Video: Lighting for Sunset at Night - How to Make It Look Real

Hey, we're all thinking it. I broke my collarbone last night snowboarding. So, for all who are watching this, don't snowboard and stay inside. It's safer. Or just get better at snowboarding.
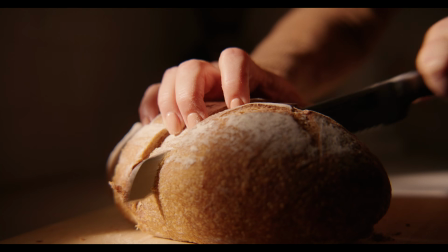Now, before we dive into this scene, this sunset interior scene, I want to mention that this scene,
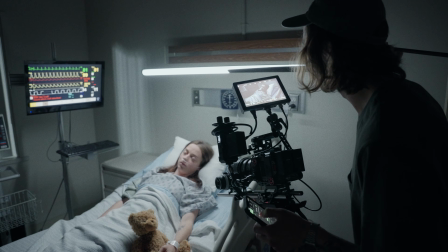as well as many other scenes that you will see in the future, are all part of a film called Cardiac Hill that I was the DP on.
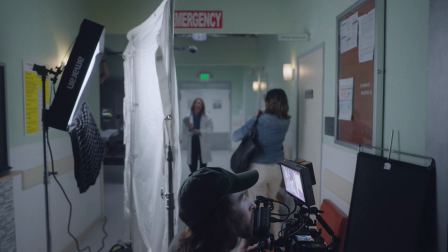Now, Cardiac Hill was written and directed by a gentleman named John Canfield.
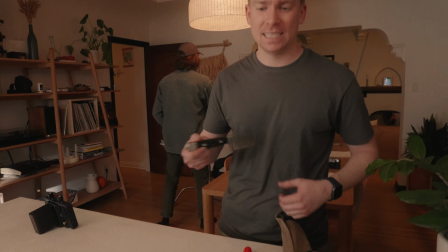I'll leave all of that information down below, but all I want to say is that I am genuinely honored to have been DP on this project,
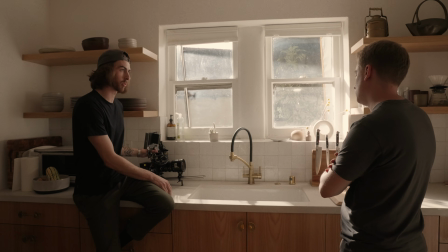and I am happy to show you scenes and breakdowns from this film as well,
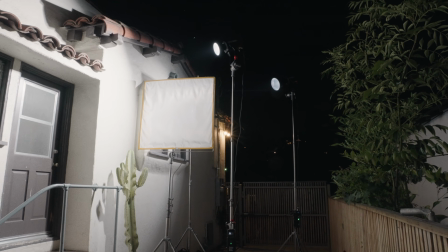so you can take the techniques I used in this and maybe spice them up a little bit more for your own projects. So without further ado, let's go ahead and dive into the old nitty-gritty lighting breakdown, because that's what this video is going to be.
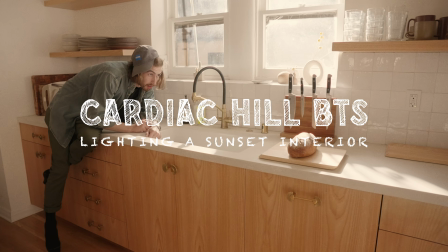So we are shooting this project in LA, California, and ideally we would have just scheduled everything perfectly and everything went to plan, and we would shoot this at sunset and it would have been beautiful and we wouldn't have had to add any lights.
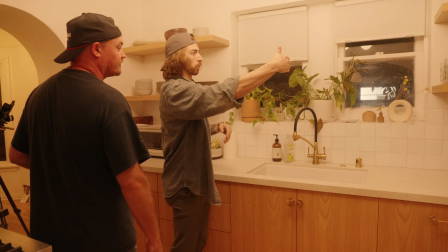But with a series of events throughout the entire day, it prolonged our schedule,
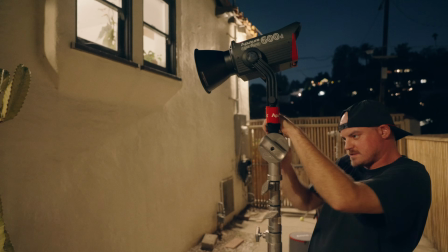and we had to shoot this scene at about 9 or 10 p.m. and it was plenty dark.
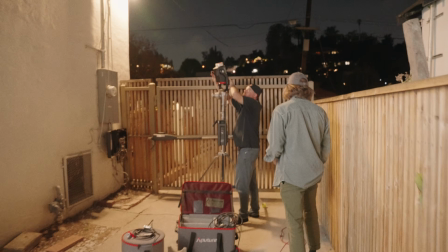So I kind of want to break down this scene, some of the obstacles that we run into when shooting night for day,
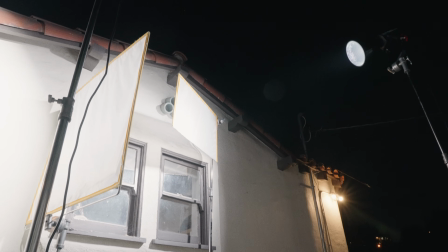and a few kind of special tricks that I added to really sell the look that it is nighttime out.
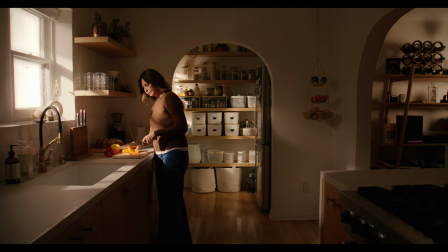So in this scene, you've got the mother cutting up some vegetables in the kitchen, and then she runs off to something out frame right. So let's go ahead and break down the lighting. Of course, we wanted to really sell the fact that it was this afternoon sun coming in, so I knew immediately to bring some exposure into the kitchen.
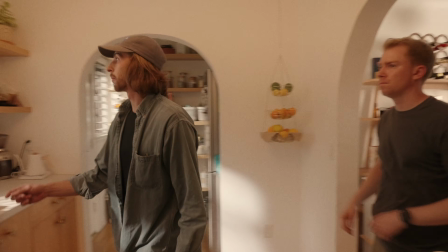I wanted to bring two lights in from this frame left side of the house, and now there are two windows that we can really see, or I guess 1.5.
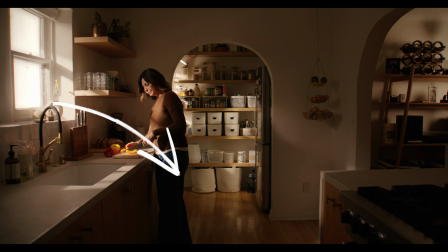There's the one window right above the sink you see frame left, and then there's another window kind of hidden in that closet that you see in the back of the frame.
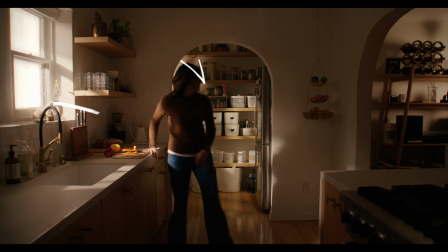So I knew that I wanted to bring some sunlight in there, and I knew I wanted them to be hard shafts of light to really create some sharp, hard light on the wall, on the countertop,
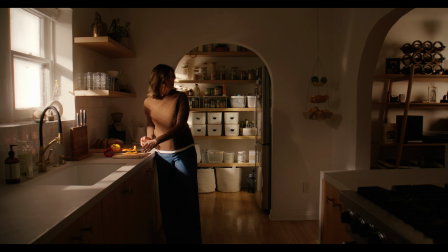splashing into the house. So the first light that I want to talk about here is, let's work from the closet forward.
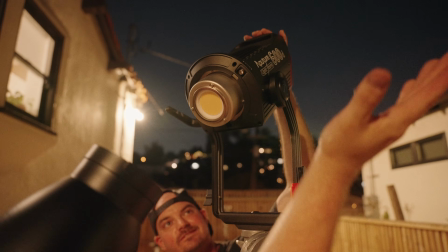So the closet was a super simple light. We just had an aperture 600D with a reflector dish, and I just had that shining into the window.
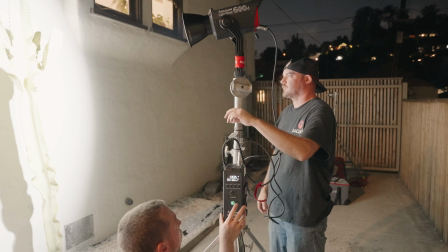We had it on some high stands because I want to say the window is like 10-15 feet off the ground, and I still wanted to have this kind of upper directional sunlight coming into the closet.
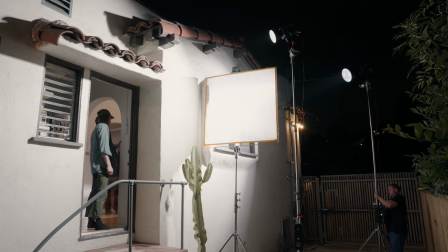So we needed the light to be above the window. So that was casting, shining in, just creating some texture on, the spices that are back there,
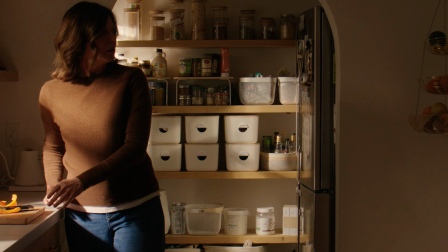the drawers, cubbies, whatever there are, just creating some light in there.
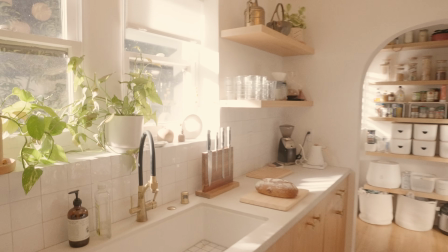Now we move forward and we see the same consistent hard light coming in kind of into the kitchen, across the sink, the countertop, across mom, and onto the wall.
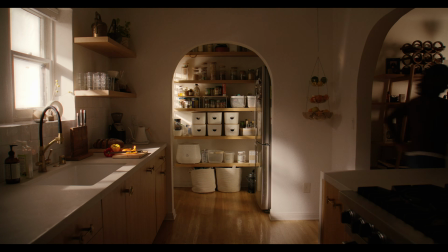And that's just to keep the consistency. So I wanted to have two lights to make sure our beam of light was going straight through both windows the same direction.
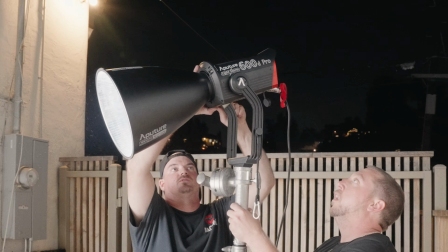So another light that I used, an aperture 600D, that might have been a 600D Pro, but we didn't need to use anything stronger because, we're shooting at night.
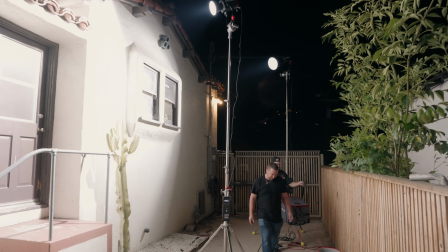We have total control of the light. Now this light was pretty standard. I just had it set to about the same exposure.
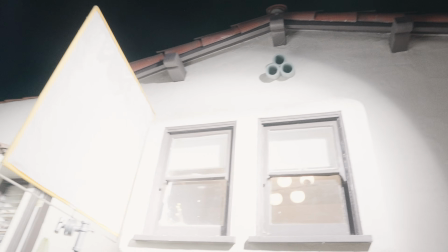I think it was about like 10% shining through, creating these hard shafts of light.
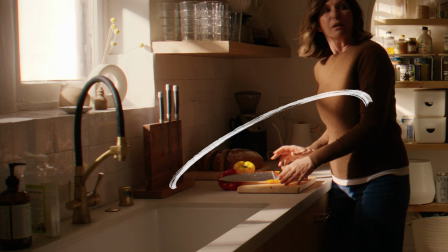So as we are cutting into this tight shot of cutting the bread, I want to talk about that real quick as we add this light in.
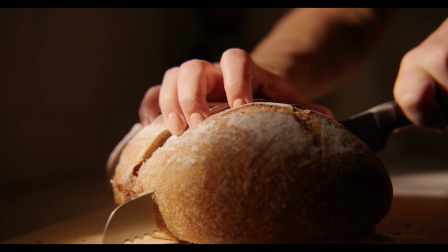The cutting the bread has some significance throughout the film, so I wanted to draw some attention to that as to where I placed my hard light source coming in the window.
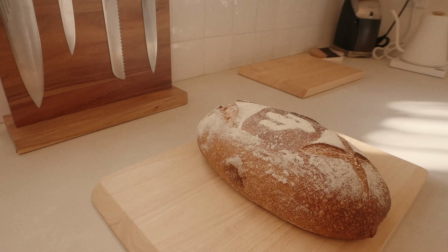Because when I first put it up, it was in the shade and it was kind of like blocked behind a pillar or something like that,
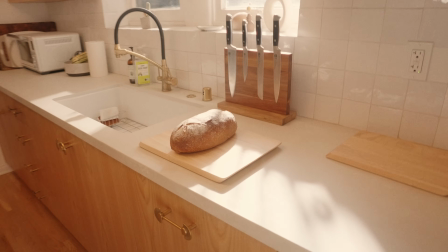and I wanted to make sure that we were bringing some hard light and some attention to the bread as she's cutting it.